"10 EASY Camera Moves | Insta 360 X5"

Fish Cam Films here. So you just got yourself an Insta360 X5 and you're looking for some creative shot ideas that you can pull off with it. We got you covered. That's a lie. I don't have hair. I'm bald. That was stupid. I don't like that thing. I don't want to do that anymore. While I go back to the car to put down this wig, it might be a good time to discuss the quality of audio that you're hearing. The audio is pretty high quality no matter really how far or where I hold the camera. That's because I'm using a Rode wireless microphone setup. I have it rigged here in the camera, and if you want to see how I did that, stay tuned. It's a nice day, hot. I feel like my head's gonna burn without this wig. So the first shot idea that I want to share with you is a really simple one. This one, you just hold the camera out. You're gonna try to hold it as stable as possible and just run in a straight line.
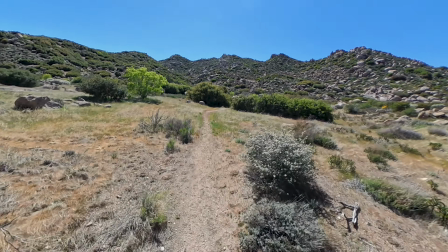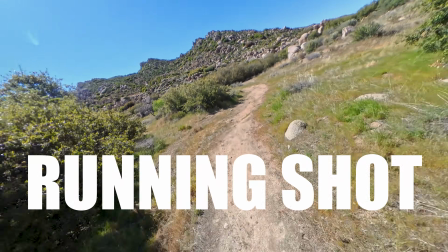(0:48)
What's this called? I don't know. I can't remember the name of it, but I just call it the running rotation shot. In post-production, we can take the shot and we can rotate it while we've dewarped the image for this really cool effect once you combine it with other keyframes. Pretty neat, huh? Let's go this way, actually. The next shot is called the walking shot, or holding the camera upside down so it captures your feet. Looks a little bit like this.
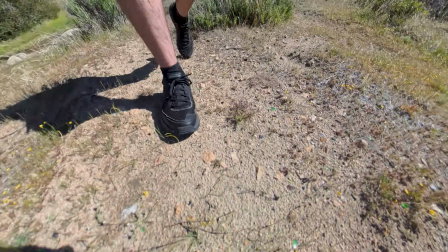(1:16)
As you can see, for travel and hiking blogs, it's a pretty good shot to bring you into the picture. Now, this shot is a more commonly used one, but wanted to offer some insights into how you can make it better.
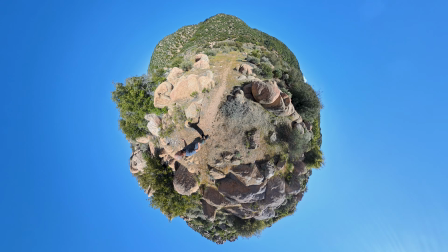(1:28)
This one's called Tiny Planet. And like I said, I wanted to share this thought because I've come into this area which is surrounded by boulders.
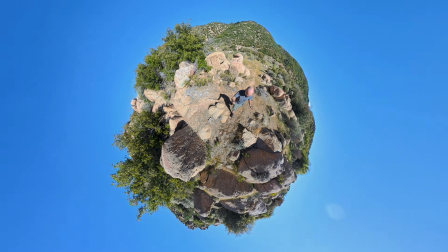(1:36)
And this is gonna make Tiny Planet look a lot cooler. There's gonna be a lot more texture that are right around me.
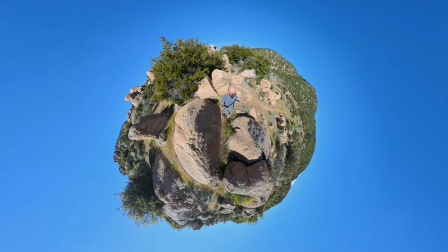(1:44)
Like the rocks will be surrounding me in this area and it's gonna look pretty neat.
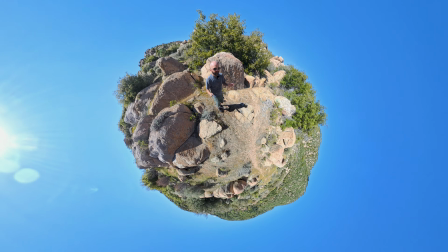(1:47)
So when choosing an area to do Tiny Planet, you might wanna pick something that has things within close proximity.
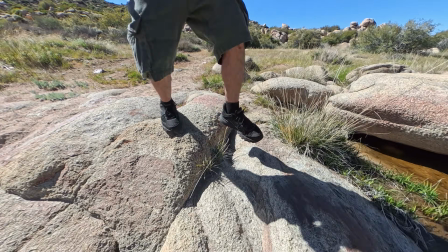(1:54)
Not too close, but close enough. Maybe you hear that? Sounds like a bunch of bees. Uh-oh, maybe they're coming from that bush over there. Man, that's a lot of bees. Sounds like drones. Now this shot is kind of a cool shot. It makes it look like you're in a video game in a way. It's sort of a drone perspective type of shot, but this is called the top down.
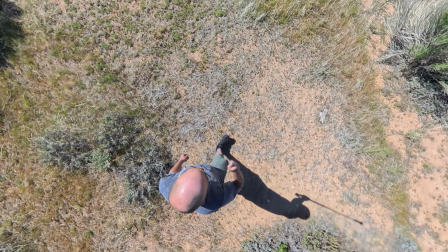(2:19)
Basically, you just hold the camera so that it is straight up and down from your body.
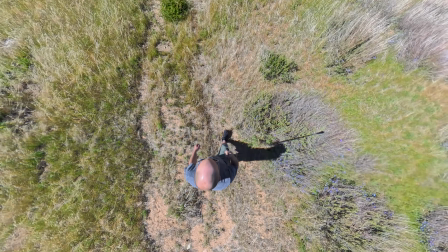(2:23)
My hand is next to my head right now, and it should look pretty cool, pointing right down on top of my bald head.
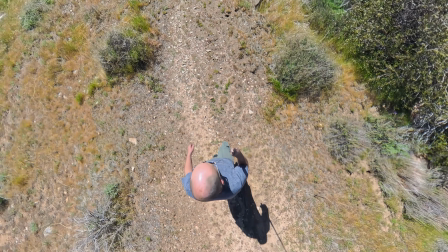(2:30)
Great for trail shooting, just an interesting creative shot when moving, going from one place to the next.
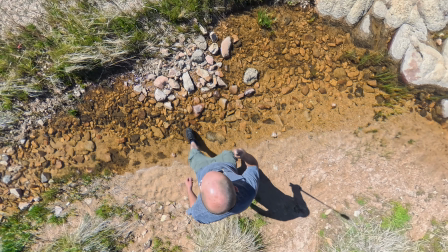(2:36)
Uh-oh, I think I'm gonna fall in, guys. There we go. All right, cool. And this one is a general orbit shot.
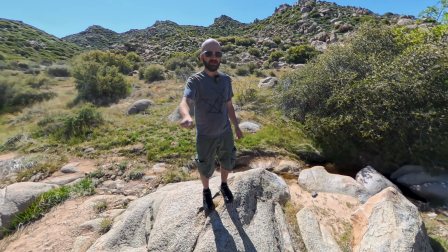(2:47)
What I'm just gonna do is slowly swing the camera around my head,
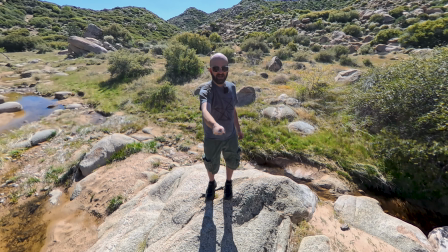(2:52)
very casually, trying to keep it around eye level and come back. And it should look something like a drone orbiting me here on this rock. Oh, get down from the rock, don't fall. Okay, this shot is called the tail cam. It's called the tail cam because I hold the camera or the selfie stick
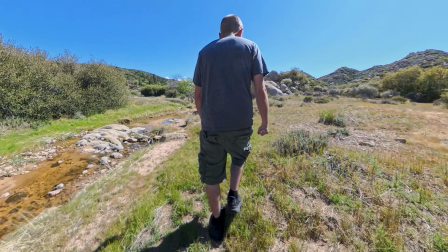(3:13)
backwards in my hand and I just kind of let the camera hang out behind me while I walk. This is another one that kind of looks like a video game shot when all is said and done.
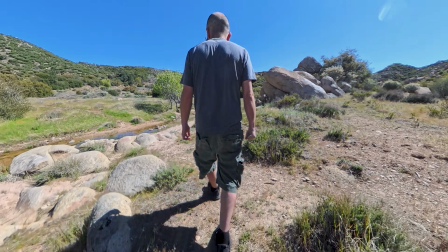(3:22)
Interesting one to experiment with. This one works really well when mounted on the back of bikes or when you're skiing or snowboarding, for instance. The tail shot. Okay, let's see here. Orbit camera, Tiny Planet, tail shot. Let's try a few other things. The tree branch is poking me in the bald head. It kind of feels good. And there's those bees again. Buzz, buzzing around, I don't like it. I don't like it. This is the Vertigo Shot.
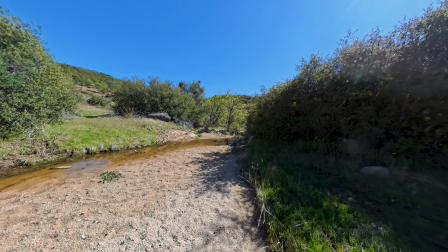(3:46)
The Vertigo Shot, we hold the camera eye level, we casually walk forward at a consistent rate.
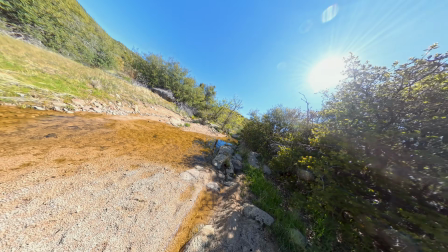(3:52)
And in post-production, we're gonna use a combination of zoom and rotation while keyframing.
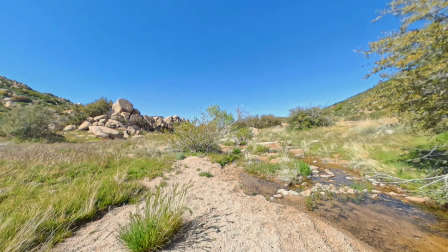(3:58)
This kind of thing was made famous usually in Spielberg movies. Here's a fun one to use when you're crossing something or going over a bridge or hopping over an item.